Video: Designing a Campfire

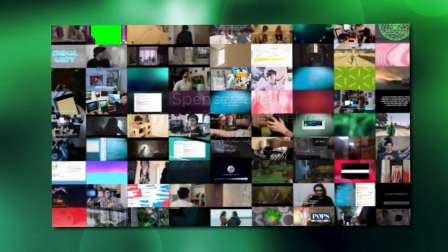Hi, my name is Spencer, and I'm a video editor living in England. As you might tell from my voice, I'm not originally from there.
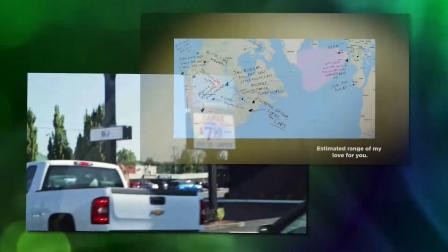I grew up in California, and I miss my family very much. So much, in fact, that I regularly stay up very late on Friday nights so that I can see them through video calls.
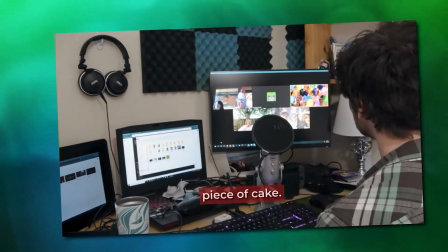And to keep myself occupied while waiting for the calls to begin, I decided to start live streaming some acoustic virtual concerts a little while back.
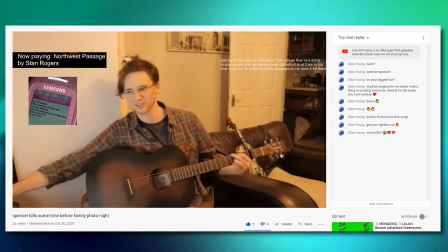Music, however, is something that I am relatively unskilled at,
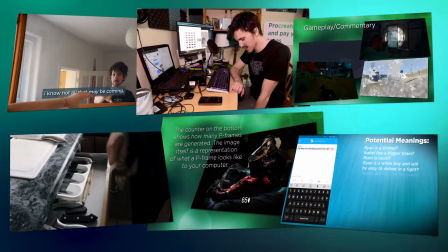so I decided to put my video editing skills to use and at the very least make my live streams a little nicer in one way or another.
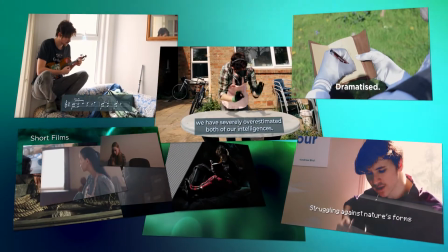At the very least, I can treat it as practice and a portfolio piece to get back at the people who keep refusing to give me entry-level positions.
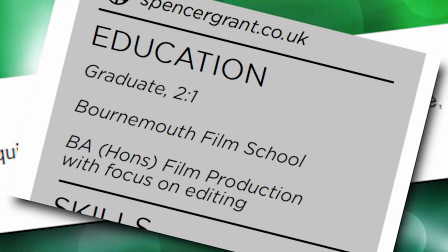Like, seriously, are you kidding me? I have a degree in this. You don't think I'm qualified for an internship?
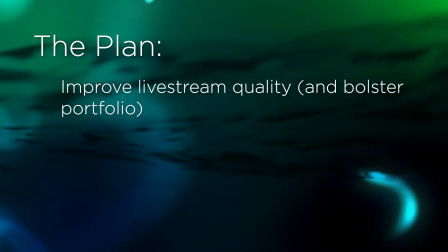So here's the mission statement. Improve my music live streams and build my portfolio by coming up with an aesthetic and building motion graphics to support it.
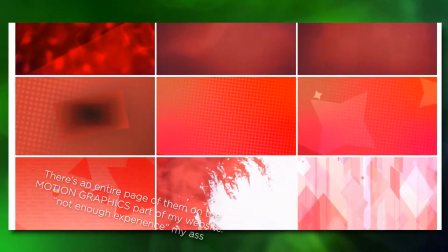Let's go. I had done live stream assets before when I was just starting out, both for clients and for myself before I went to university.
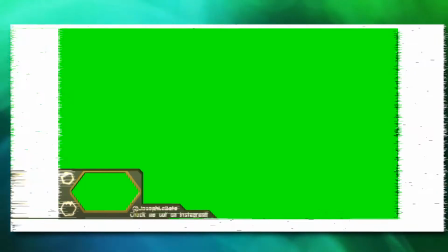But a lot of them were just kind of wonky and felt more like I was bumbling my way through After Effects as opposed to making and maintaining an aesthetic.
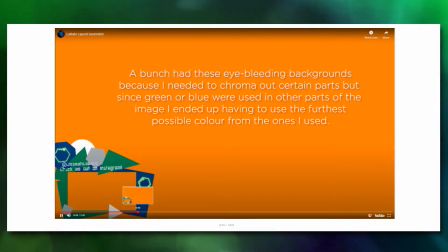There were a lot of weird technical decisions I made which I felt I could be able to work around now that I knew more about the technical side of broadcasting and video data.
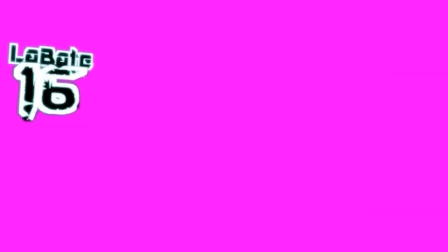You know, like how alpha channels work. You don't need to add a keyable background to everything, kid.
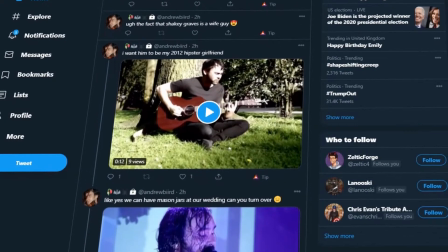The first thing I wanted to do was come up with an advertisement for it to post to social media.
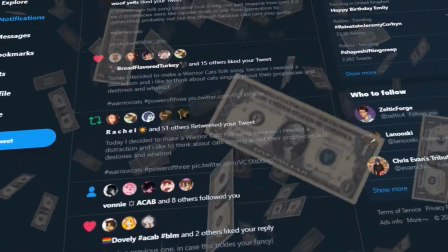I'd recently gained a whole 40 followers on Twitter for some fan art I made about a niche book series, Warrior Cats.
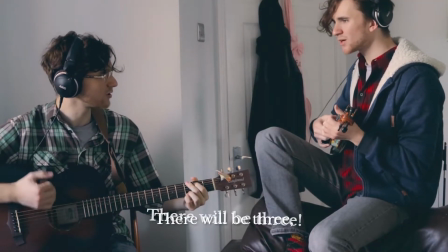There will be three with the power of the stars.
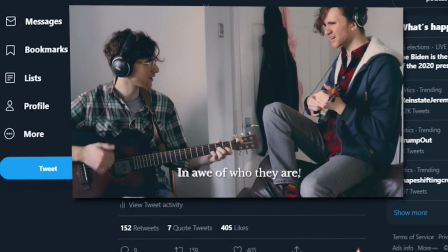Presumably, they constituted a good target audience for this kind of thing, so I got to work tailoring a graphic to those interests.
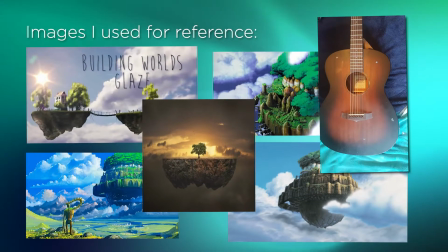I had decided to make it look like a floating patch of grass with my guitar floating above it, with a little kitty cat sleeping on top of the guitar.
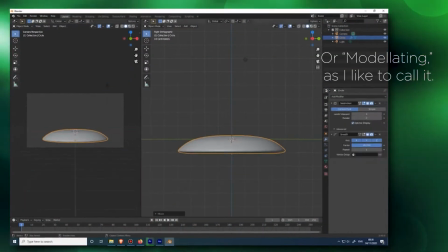So I got to work modeling and animating the patch of land in Blender.
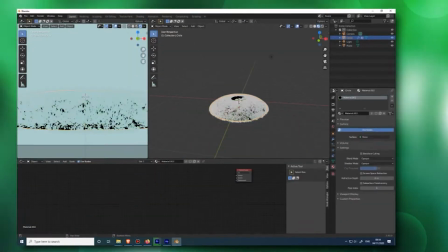I figured a cutesy cartoony aesthetic would work best for this kind of advertisement because if it was sufficiently stylized,
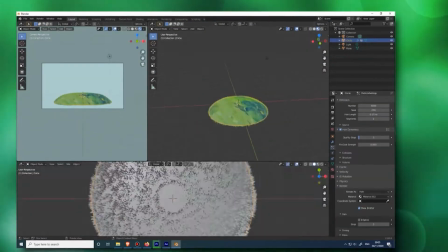that meant I could reuse it or certain parts of it without fear of it looking anachronistic in any way in the future.
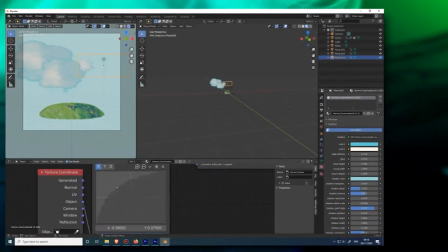After the grass was done, I added a few clouds I had made for another project before I realized that I wasn't happy with the look of the grass.
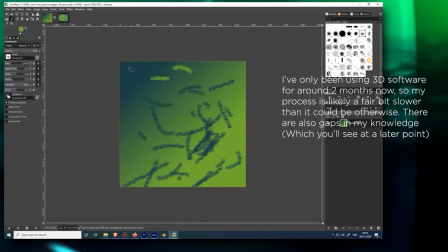The texture associated with the grass was a map I had pulled from a tutorial I followed a month or so back when I started learning how to do 3D stuff in the first place.
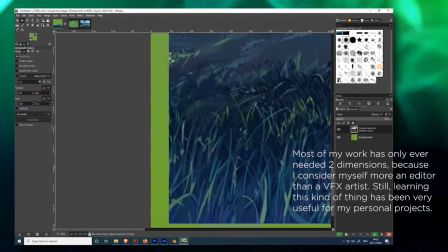So I decided to go pull another one from Google Image Search that better represented the color scheme I wanted.
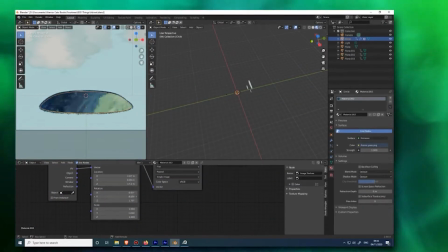Then, using Glimpse, an open source image editor, I made adjustments until content and refit the grass into the scene.
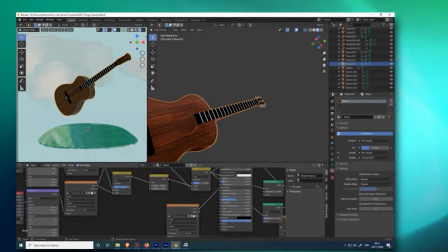After that was done, I added in a guitar model and gave it some materials. Fortunately, a few weeks back I had made some similar materials for another project of mine,
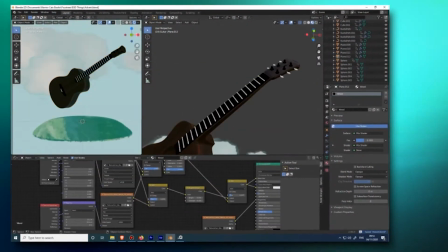which meant I could just drag and drop the old ones in and do some tweaking to ensure it looked more true to the actual instrument.
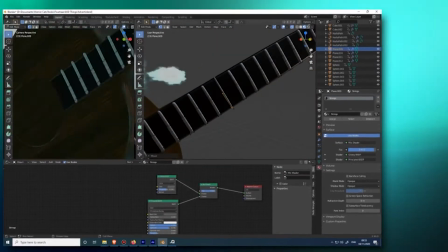Part of this meant darkening the texture in places to match my guitar's sensual mahogany color, removing the glossy shader,
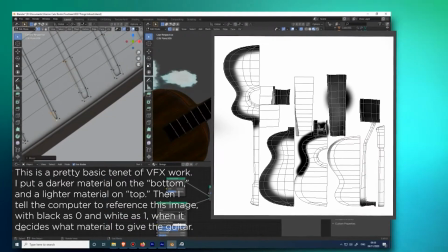and changing up pieces of the model or adding in additional image texture into a MixRGB node to give the guitar a sunburst look.
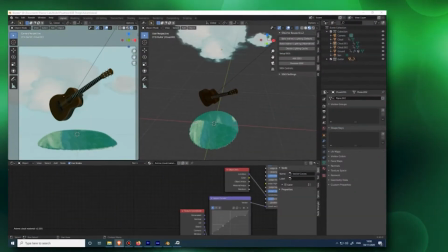Now it was time to populate the scene.
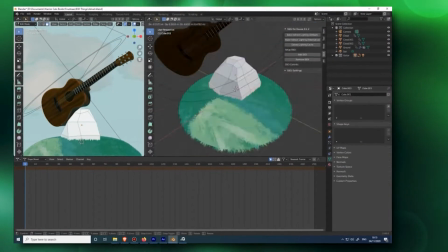I added a few lights to give it a warmer look as I didn't like the way that the blue from the grass and sky were reflecting onto the guitar's surface.
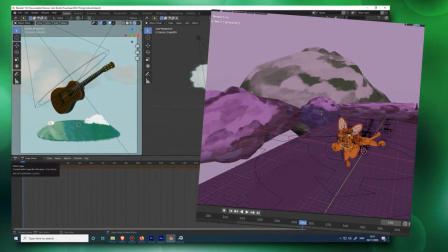I also added in rocks, which I could texture using a shader I made following a tutorial a few weeks back, and flowers, which I could color with a simple emission shader.
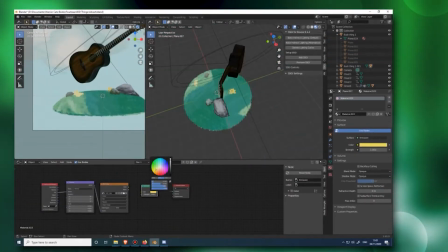Once the guitar render was done, I could add in the cat. I had a pretty good idea about what I wanted to accomplish with it.
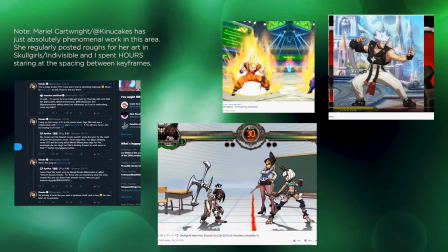I had previously done art studies on idle animations in fighting games, and there is just a certain je ne sais quoi about it that really works for me.
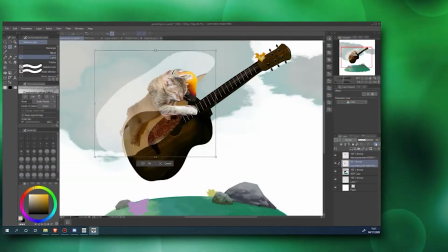I Frankensteined together some reference images in Eclipse Studio Paints and made a base sketch of what I wanted to draw.
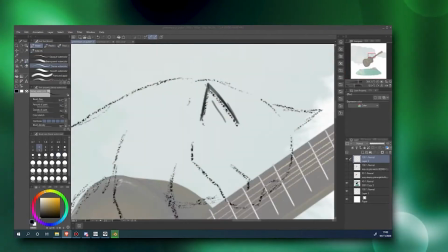Then I went back to the guitar render to tweak and re-export it a few times for the sake of getting the guitar and the cat to be in the main focal point of the image.
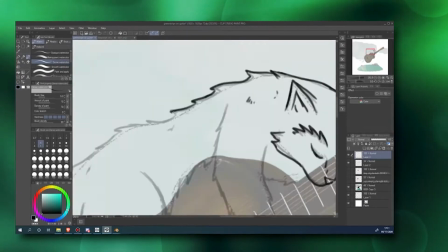Once that was done, I made a less sketchy proto-line art and then 4 actual line arts based on the initial line art.
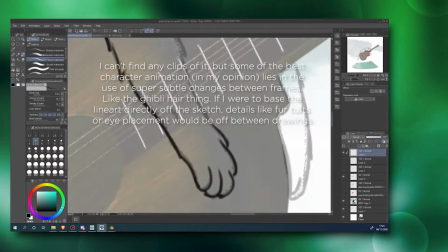I knew I couldn't do the line art entirely based on the sketch because if I wanted the model to look relatively calm, I'd need the animation to be subtle.
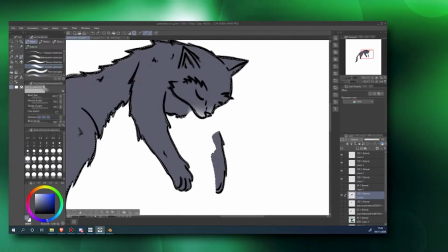Once I had all 4 different versions of my line art, I did some basic coloring and exported all 4 different versions of the cat as a PNG.
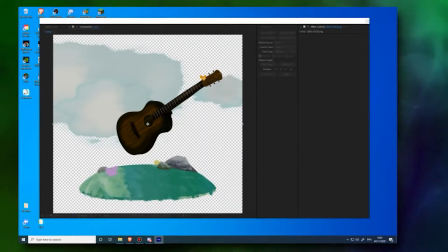Once that was done, I brought it into After Effects and composited it all together, animating the PNG and syncing it up to the guitar's bobbing.
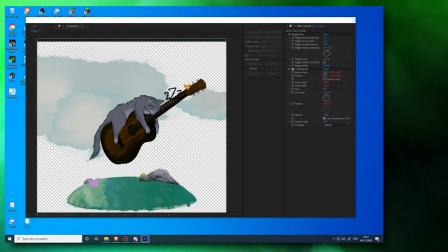I also added a background and some visual onomatopoeias just to make it clear that there wasn't a dead cat on top of a floating guitar.
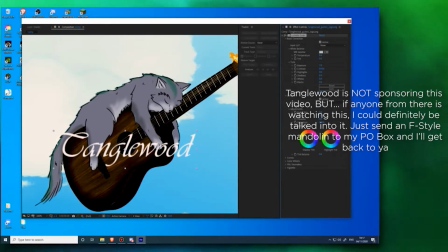Then I tracked an image of my guitar's logo to the top of the headstock because I forgot to do it in Blender.
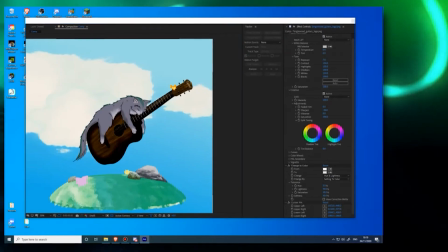Whoops. Once I had it all assembled, I got to work with the color correction.
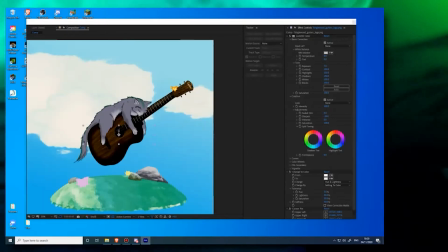In my opinion, a big part of what makes multimedia art work is if it genuinely feels like it all belongs together.
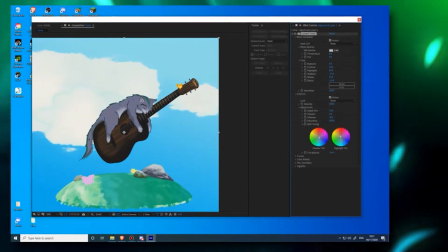Anyone looking at this can tell that the cat is 2D, whereas the floating island and the guitar are 3D.
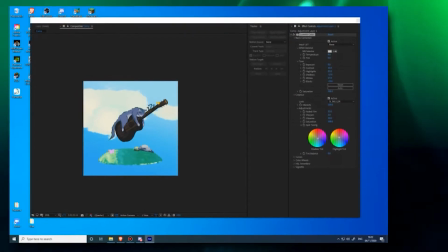What helps keep it together, though, is a consistent color scheme tying the entire piece, together.
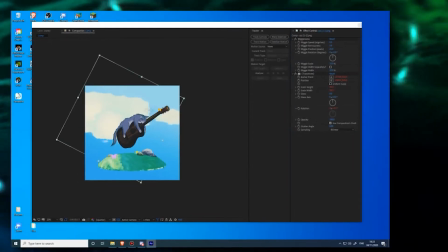It might also help that the clouds and background appear to be 2D as well, even if they are arranged in 3D space.
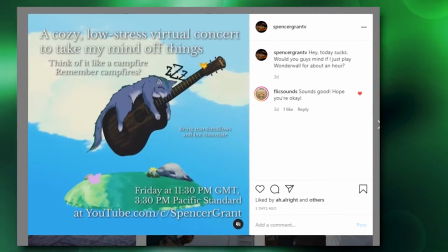By the next day, I had decided on an aesthetic for the live stream, so it was time to get to work on that.
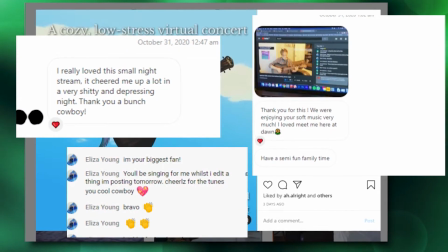In a previous stream, one of my friends commented that it felt a little bit like a campfire, so I figured I could run with that feeling.
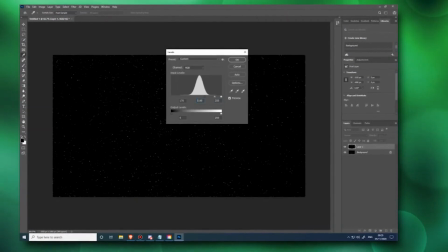In Adobe Photoshop, I made a quick starry image texture, which I then animated with noise and blending modes in After Effects,
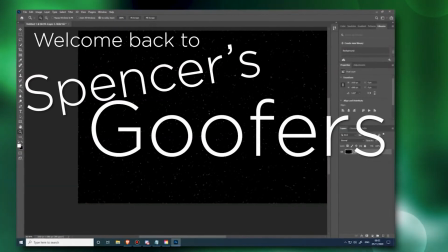and forgot to record basically half of the process for this video. Sorry.
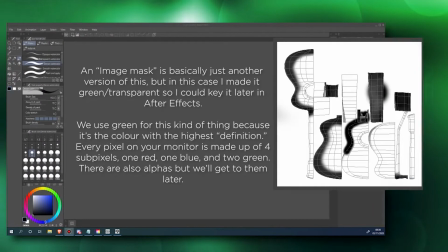What you won't miss is the process of me making an image mask for the stars to sit atop in the live stream.
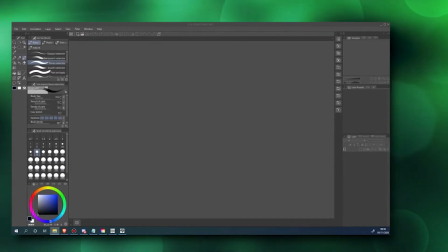Now that it was time for me to design the actual stream,
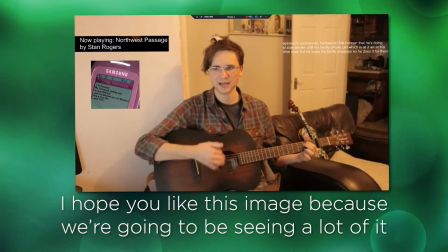I grabbed an unattractive yet typical looking reference image from my prior stream and began drawing on top of that in Clip Studio Paint.
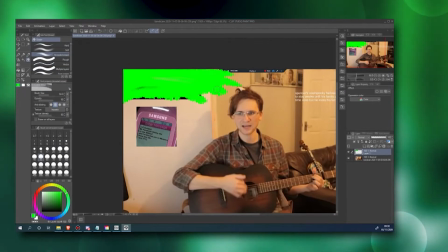I decided I wanted the layout to have a swath of stars at the top to act as a background where I could display text.
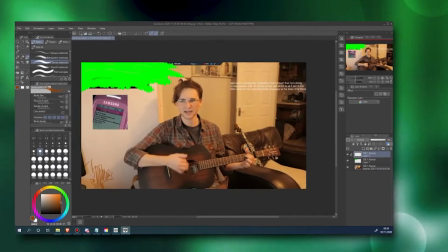I then did some rudimentary mock-ups of the other campfire-esque aspects I wanted to mimic,
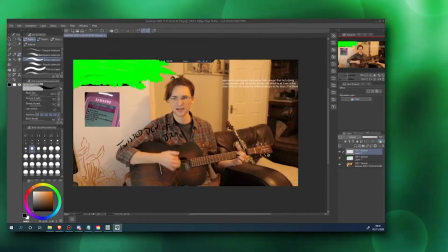a collection of bracken and dead leaves off to the side, a roaring fire off to the other.
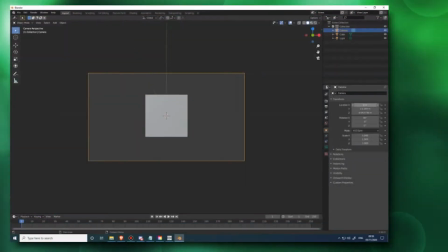Using the sketch as a base, I took it into Blender and got to work.
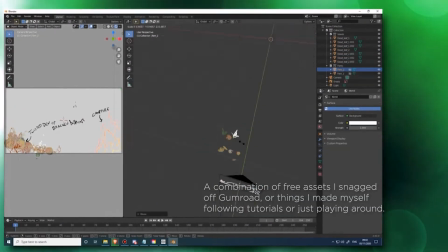After importing some nature assets I had lying around, I got to work arranging them in front of the camera in such a way that matched my mock-up.
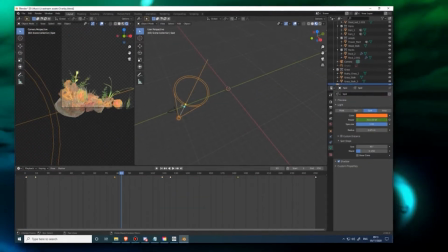Then I added in a spotlight, which I animated to change between certain fiery colors so as to give it the appearance of actually being next to an open fire.
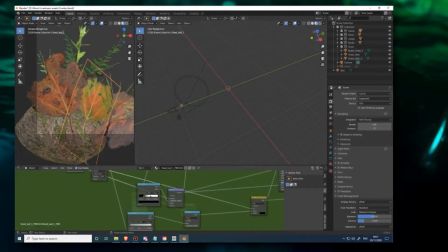However, I was dissatisfied as the arrangement I used resulted in very few shadows and ambience being cast against the other objects,
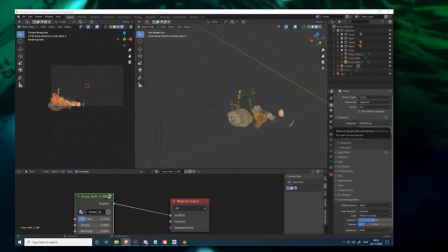and I felt the lighting was uninteresting. I decided to resolve this by making the objects physically closer together with the particle system, creating more of them.
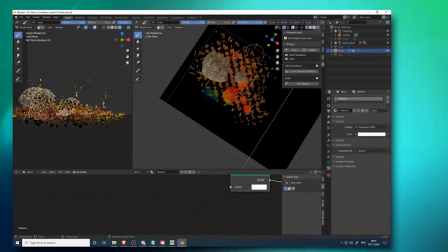I added a small area beneath the objects for them to drop onto, and then I created that particle system so I could generate a large amount of objects to fill the space.
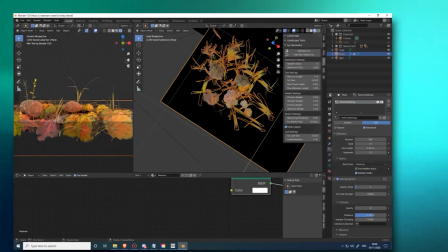After fiddling with the object density and topography to get an appropriate looking shape to the pile of leaves and rocks and weeds,
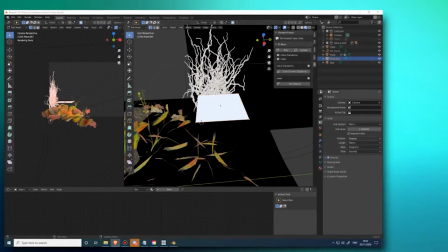I moved on to adding a cluster of ivy off to the side because I felt there wasn't enough usage of the space on that side of the screen.
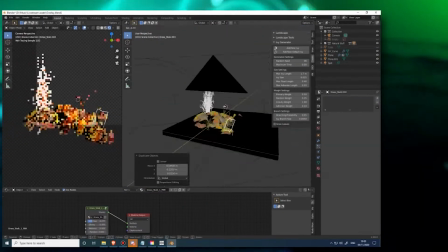I hadn't ever made ivy before, but I guessed at the process and I believe I came off relatively successfully.
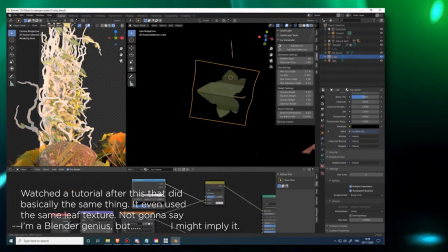I generated a path using a noise generation tool, turned it into a mesh, attached a particle system to it, and then set the particle to be a plane with an ivy leaf texture I found on the internet.
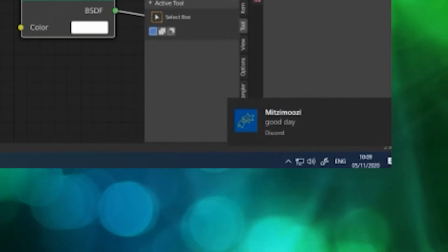However, in the process of doing this, I received a message. I had never before felt so threatened.
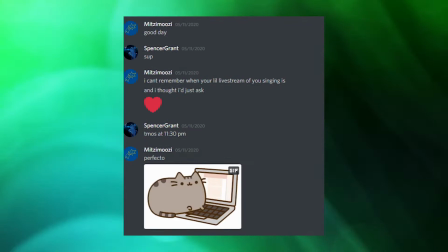Time was beginning to run low, and I hadn't even started on the fire.
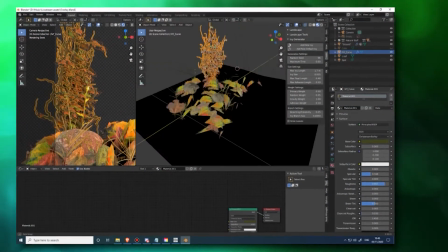I finished up the ivy in a hurry, adding in a tree trunk at the very end just to make it look as though the ivy was hanging onto something, and moved on.
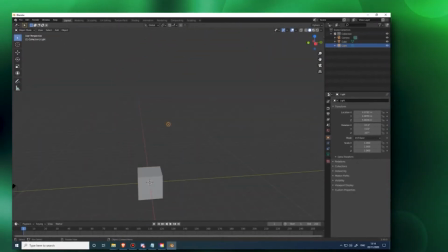Fire and volumetric simulations have always been my enemy in Blender, and I've almost never gotten them to work at all, let alone work well.
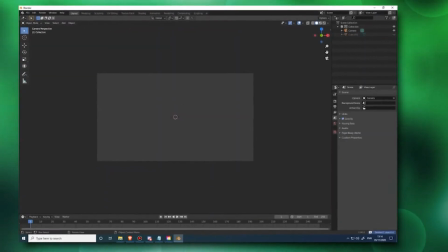No matter how much documentation I read up on or watch, I've never been able to get a smoke simulation to work how I want,
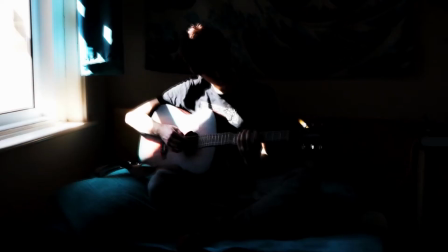which ended up putting another one of my projects, an attempt to recreate Schlieren visualization with VFX programs,
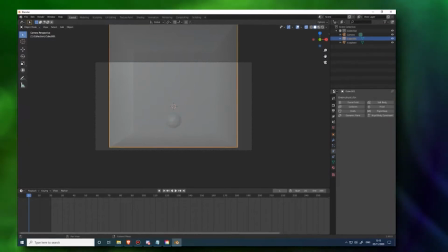in a coma. But surely if it's something as simple as lighting a regular little fire and keeping that working for 400 or so frames, I should be fine, right?
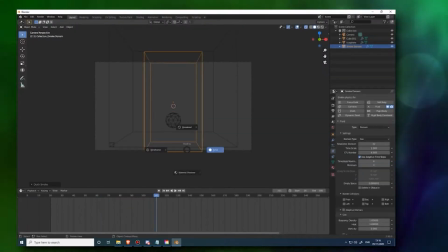Wrong! This is the closest that this project has ever gotten to being stressful for me.
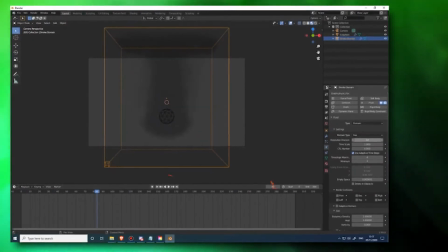I knew after a few hours of trying to get it to work that I could just use someone else's fire asset from Action Essentials or something to save myself a lot of time and brain power,
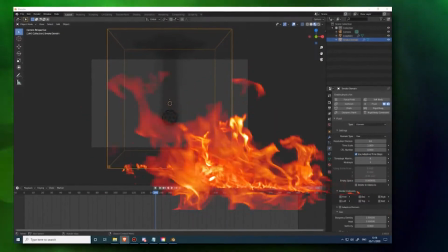but it's really important to me that I learn how to do this. Maybe someday in the future I'll be able to save myself time and brain power by just making a
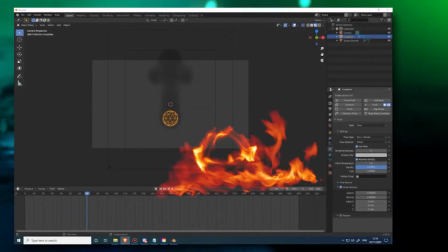fire sim real quick instead of having to worry about usage rights to stock VFX assets.